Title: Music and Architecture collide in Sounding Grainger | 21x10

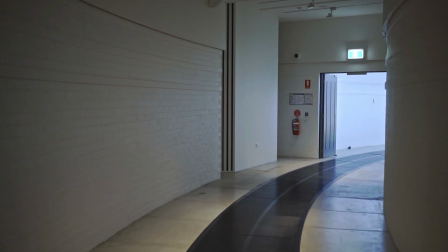And so I used a lot of different manipulative audio techniques in this space to kind of emulate this feeling of moving around in a curved dimension. As you're walking through here, it kind of feels like the sound is staying the same but moving with the curvature of this space. And then when I came through to this last room, the metallic and cement-like feeling kind of continues from the last room,
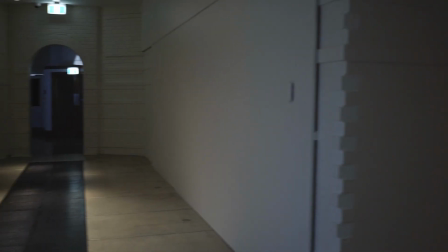but it's much more linear and it feels like you're kind of coming to a finish. So I really wanted to kind of make this really dramatic and intense track to make it feel like you had to go through that way to leave, and make it kind of very clear the direction of which you should be travelling. The other thing that was really important for me was making sure that each of the soundtracks interacted with each other. So they all have, they're all on a 2-minute loop. but I also manipulated them so
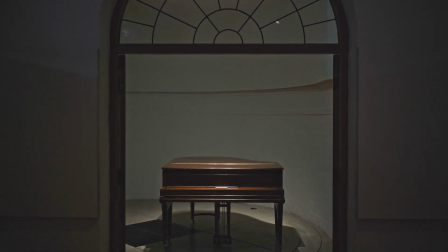that there's different pockets in each of the tracks and the rooms at different times that encourage you to visit different areas.
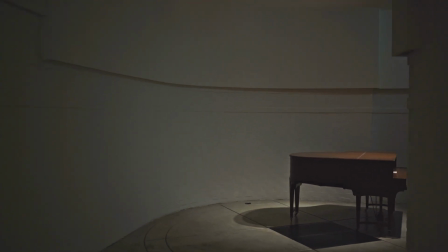There'll be a silence in one area, there'll be something else playing in another area, and it'll kind of encourage you to move around the space and experience the sound from different standing points in the museum. But everywhere that you stand, it kind of feels and sounds different. So there's a lot to explore, even though there's only 2 minutes of music in each section of the building, except for the foyer where it's 6 minutes.
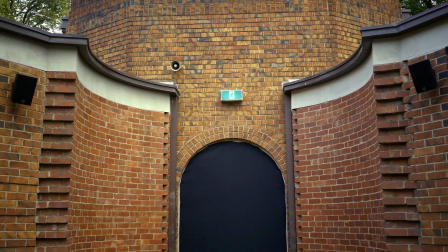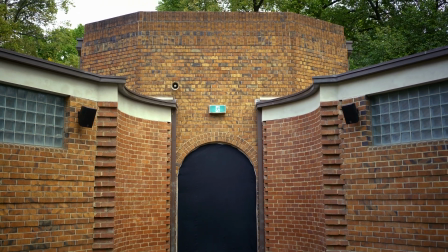So I kind of wanted to create something that was playing with the dryness of the courtyard in terms of sound,
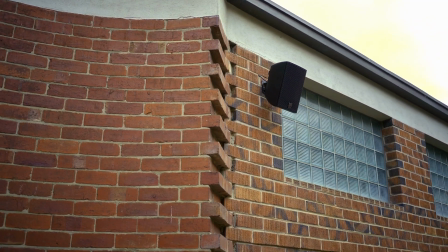because for the rest of the museum it's very reverberant, and I had to kind of manipulate the sound that I was making to suit that kind of environment. So when I came out here, I really wanted to play with that dryness, but then also kind of create like a more interactive sonic space out here,
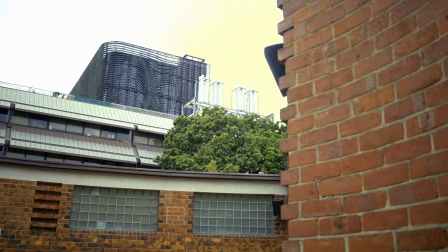because there's so many different points in this kind of confined area with isolated speakers. So I wanted to play with panning and, you know, have some sounds coming out in different ones at different times, trying to make this space feel reverberant in some way,
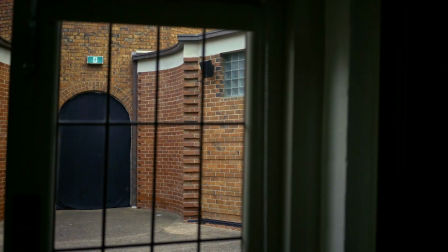and kind of creating an artificial reverberance that feels a little bit like what you experience inside,
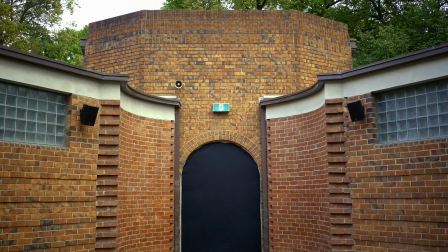except it's much more natural when it's inside.
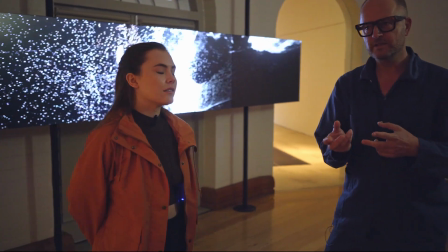Well, the way we started talking about the work was no one of us had anything finished.
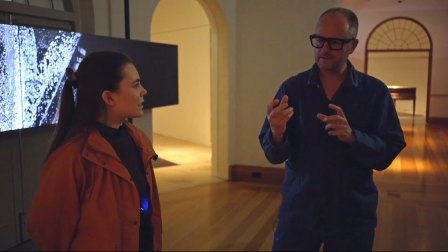It was in a very early stage, so I think that was really interesting. Yeah. That we were kind of together exploring what it might become.
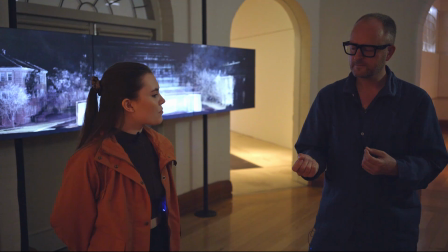I think we both also had that kind of initial concept about
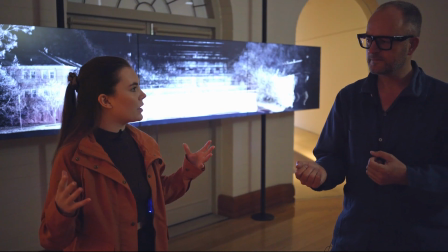kind of addressing the physicality of the building and still kind of contemplating the,
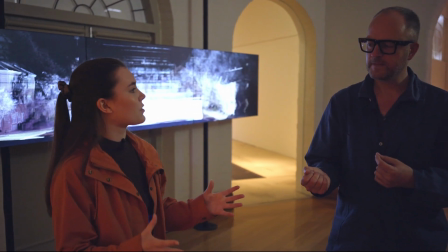you know, the problematic nature of Grainger in the beginning. So that was easy to kind of inform the collaboration as we went as well.
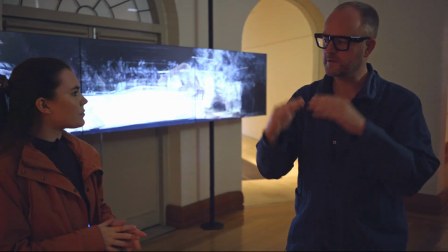Yeah, we came from a similar, you know, point of view in relationship to it.
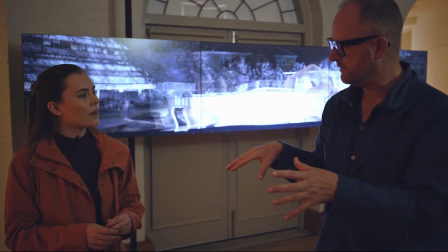But you had longer relationships with the building and the museum, because you've worked before also.
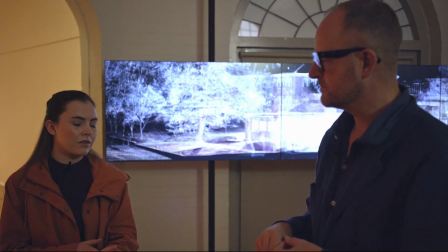Yeah, so I have done a few things in the past when I've been, when I was a student doing my bachelor's degree in interactive composition.
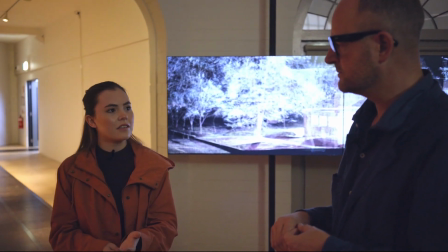So I have done a few pieces here in the past.
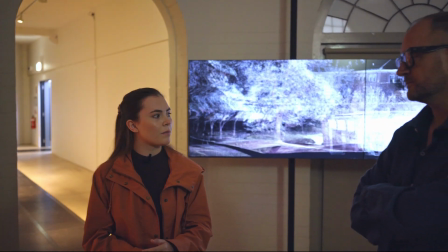So I was pretty, you know, familiar with a lot of the history behind the museum, but I'd never been able to respond so, you know,
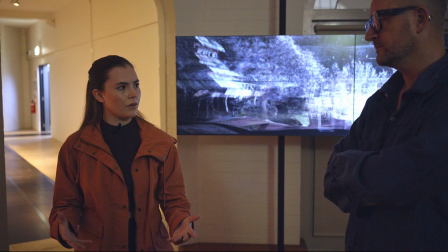distantly to his, you know, legacy in a way, I guess.
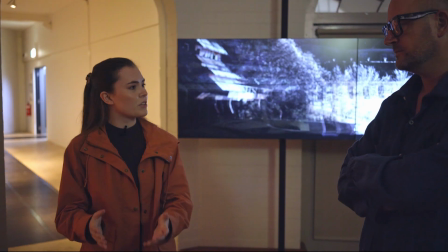I think it was, you know, really interesting to interact with the museum itself rather than, you know, the contents that used to fill it.
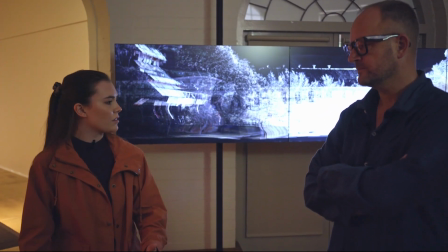So, yeah, it was really interesting to be able to have an empty shell to work with and then go from there.
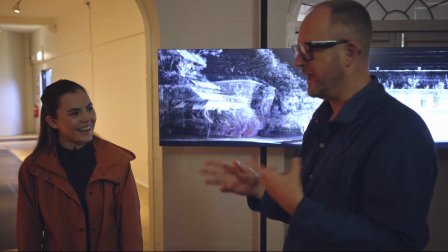Well, I never seen it actually full. So when I came in the first time, it was already half empty.
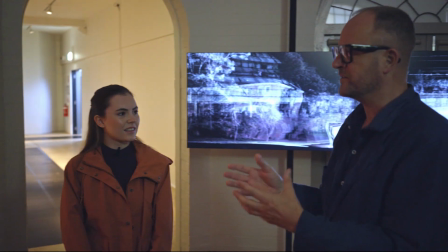Yeah. And I didn't know the person. I couldn't even pronounce the name. It was like, who, when, what?
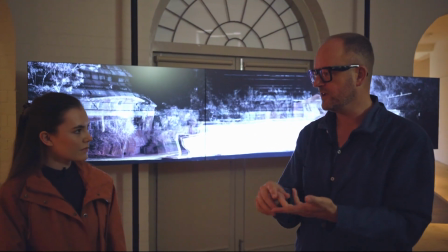So I've totally been a stranger. But then we started 3D scanning, spending a lot of time here, looking at the models, going to the archive, looking at the pieces.